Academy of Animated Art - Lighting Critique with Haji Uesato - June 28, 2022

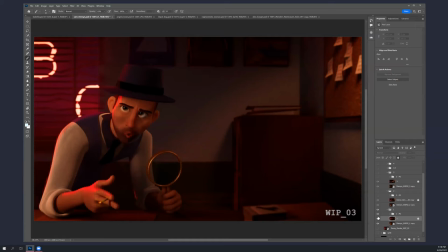479s
where he has kicks and rims but uh not so much like a second key i don't think you need it and so i did you know also pump up um the contribution from the from the
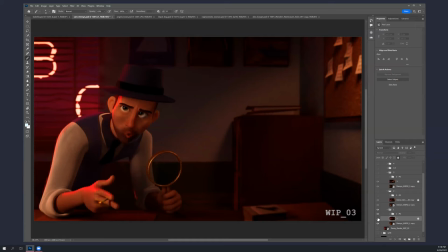495s
neon from the red window all around like you know ribbing in more with it but also just letting it bounce into the room more like it's hitting the sides of the picture frames you
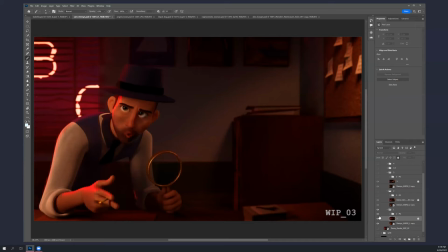513s
know a little bit on the side of this even on the floor just a subtle amount of that that warm color adds adds to the the whole thing you know it kind of brings this together with this
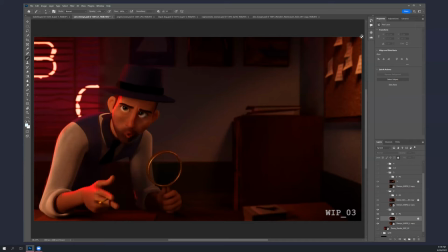530s
and you know in one of the next paint overs i actually sort of filled in some of these really dark and kind of overly black shadows with a little bit of red that that was surprisingly helpful.
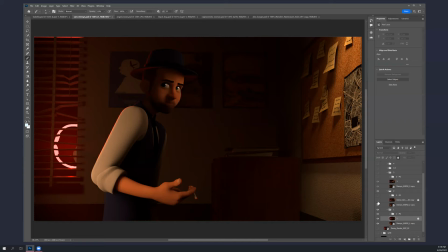545s
Alright, so let's move on to the second. This is where you were last week, or last week is a while ago, and these are your improvements and I think you know this is a big big improvement for sure.
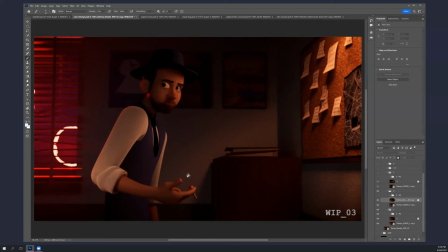563s
Okay, so the board is getting illuminated better you got the the ambient blue around. It's kind of the same thing with his arm. Like right now, I look at his arm more than anything else, or his sleeve anyway, more than his face.
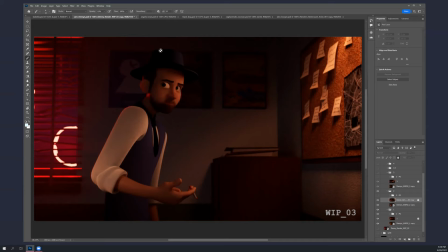578s
Like his eyes feel a little bit artificially brightened, but, you know, kind of losing the silhouette of his hat. I mean, I know he'll be moving, so that'll help. But even his face, it's, you know, it's fine that there's key coming from this thing now because we know that that's going to be important.
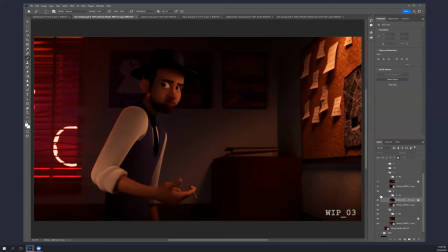596s
But it's just a little too dark here. I know he's going to be moving through it and maybe it'll be okay, but what I would suggest is, you know, just feeling that a little bit more so you get his whole face, really, not quite as,
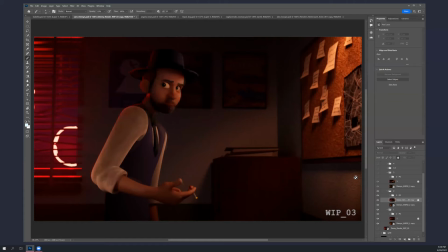613s
this is a little too directed to the right side, I think. So I darken the sleeve up a lot so you feel the rim more. um same thing with his his arm too actually you know his whole
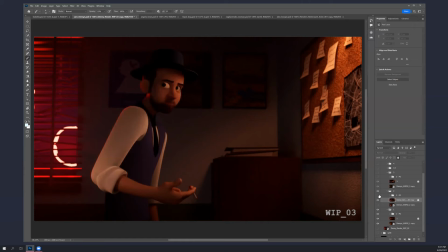633s
sorry that's the old thing right so cigarette lit um actually kind of um I didn't brighten the key side but a lot more speck to come through so
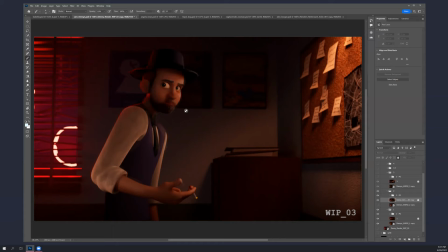652s
there's more speck on his forehead you know on the bridge of his nose a little bit on the top of his mustache
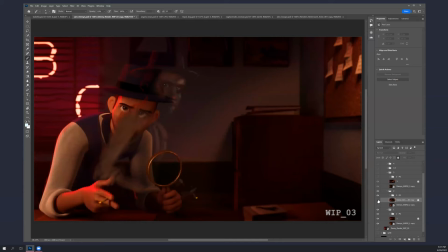657s
inside his beard and stuff because
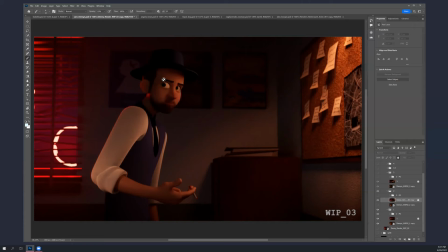667s
he does feel a little diffusely flat, like he needs more specularity. All right, so this side of his hat is getting kicked with something like the color from that overhead light.
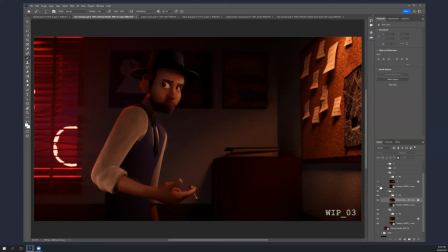685s
When I look at this, the overhead light might be a little bit too warm too. I know it's probably incandescent, but it feels a little maybe too yellow. Okay, so I didn't fill those shadows in this one. I guess it's actually missing something here.
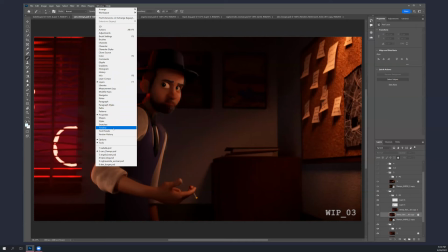705s
Oh, I know what happened. Hang on, sorry.